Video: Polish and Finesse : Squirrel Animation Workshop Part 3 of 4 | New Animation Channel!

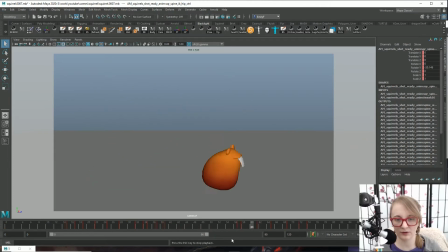497s
Okay, so here are the results of animating the mouth. As you probably noticed from the time lapse, I was struggling with some of the controls and like when I should make his mouth open and how far I should take it.
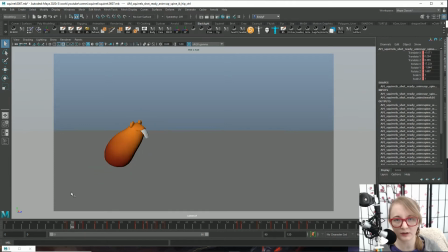516s
I had initially thought, oh, let's have him like open his mouth too as he's taking off here. But in the end, I decided that was a little bit too much. That if he's just kind of opening his mouth all the time, that's going to be a little bit distracting and it won't feel as organic.
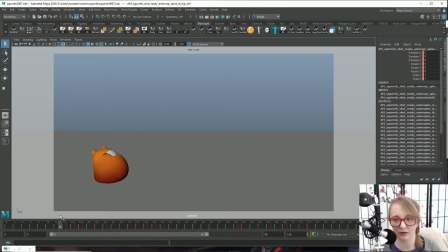533s
So I ended up only having him open his mouth on his way down the first 2 hops, and then just a tiny bit as he's like coming up to look at us. And my reasoning for that is when he's running away, he's less
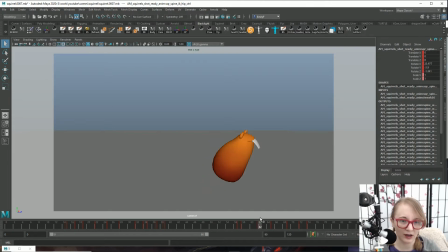548s
joyful and free-spirited and more trying to get away from us, basically. And then the other thing I noticed was these little mouth control here. What I wanted to do was make him not be smiling as much when he looks at the camera.
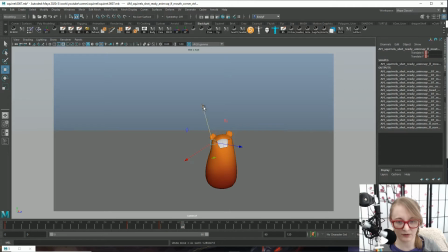568s
But when I move these controls, if I move them very far at all, for one thing, they're kind of moving in a weird axis. Like I would expect them to move sort of like straight up and down parallel with the teeth, but they're kind of like moving sideways,
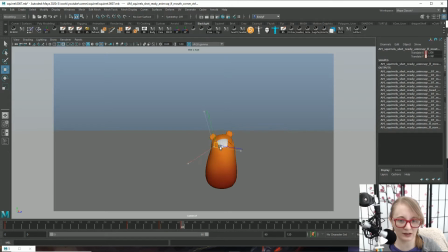585s
and right now I don't really have control over that unless I want to go in the rig and kind of break it, but I don't want to do that because that's like a whole other level of technical stuff that I don't want to get into right now.
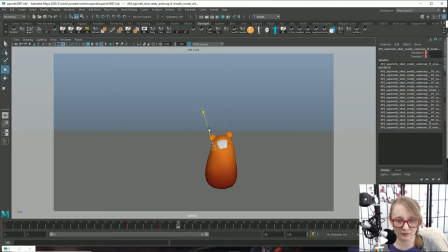599s
Also, I noticed that when I did translate them down, it doesn't deform well with the teeth, and ultimately, I just don't think it's going to be a very appealing thing to do. So we're going to leave it at that. And I'm pretty happy with the results.
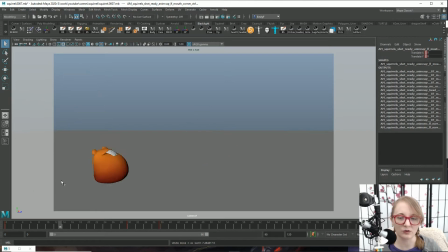617s
It wasn't doing exactly what I was hoping for it to do, but it does add a little bit of a nice touch, I feel. So the last thing I want to do to the body is add a bit more rotation to his
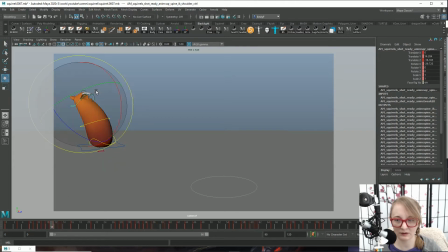633s
torso here, like, well, maybe with this control more, or maybe we'll use both of these, kind of rotate stuff around. I want to fix some things like right here, the silhouette isn't very appealing because I would love for it to have like a nice curve.
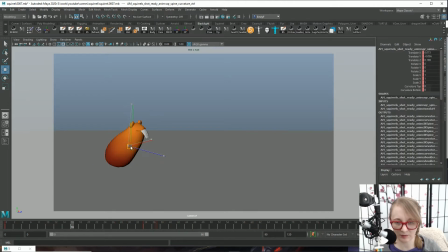651s
So then I want to go in and see if we can fix this. And now sometimes you're going to be limited with the rig, but that's when you go bug your tech animators. Be like, hey, I really want to make the character do this and it'll look good, right?
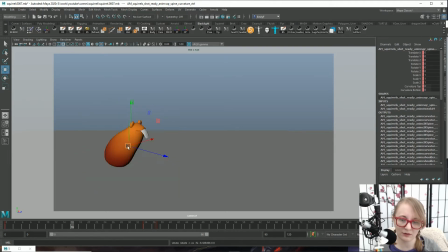669s
Can you make the rig do that? So yeah, always ask. But, that's only if you're in a studio setting. Obviously, if you were just animating like I'm animating right now, you can't really talk to the tech animator.
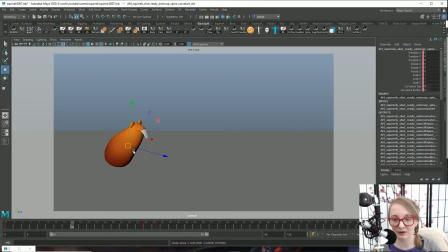683s
So either you have to deal with it or figure out how to fix it yourself. But what I want to do with this here, now I don't have too many keys on this control specifically,
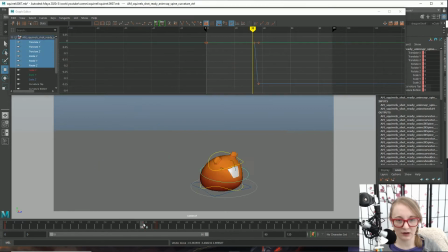698s
so I could animate this control on this layer. In fact, I don't even know, what did I do here? Why is this? That's translate Z.
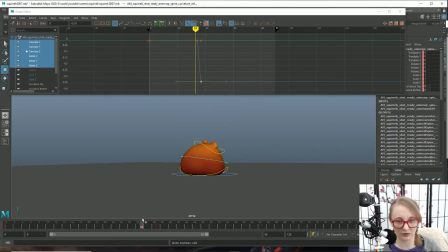714s
I don't know why I did that. I'm not sure that was intentional, actually. What happens if I delete that? Yeah, weird. I didn't even mean for that to be a thing. Okay, so technically I could animate this control on this layer, but if I want to do anything to the head,
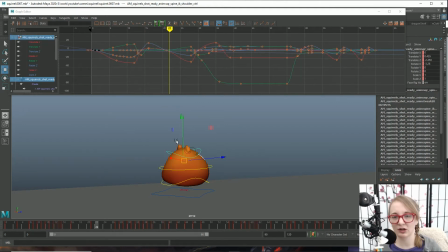733s
I really don't want to change what I have here. And as you can see, I have quite a few keys that I don't want to mess up. So then what I will do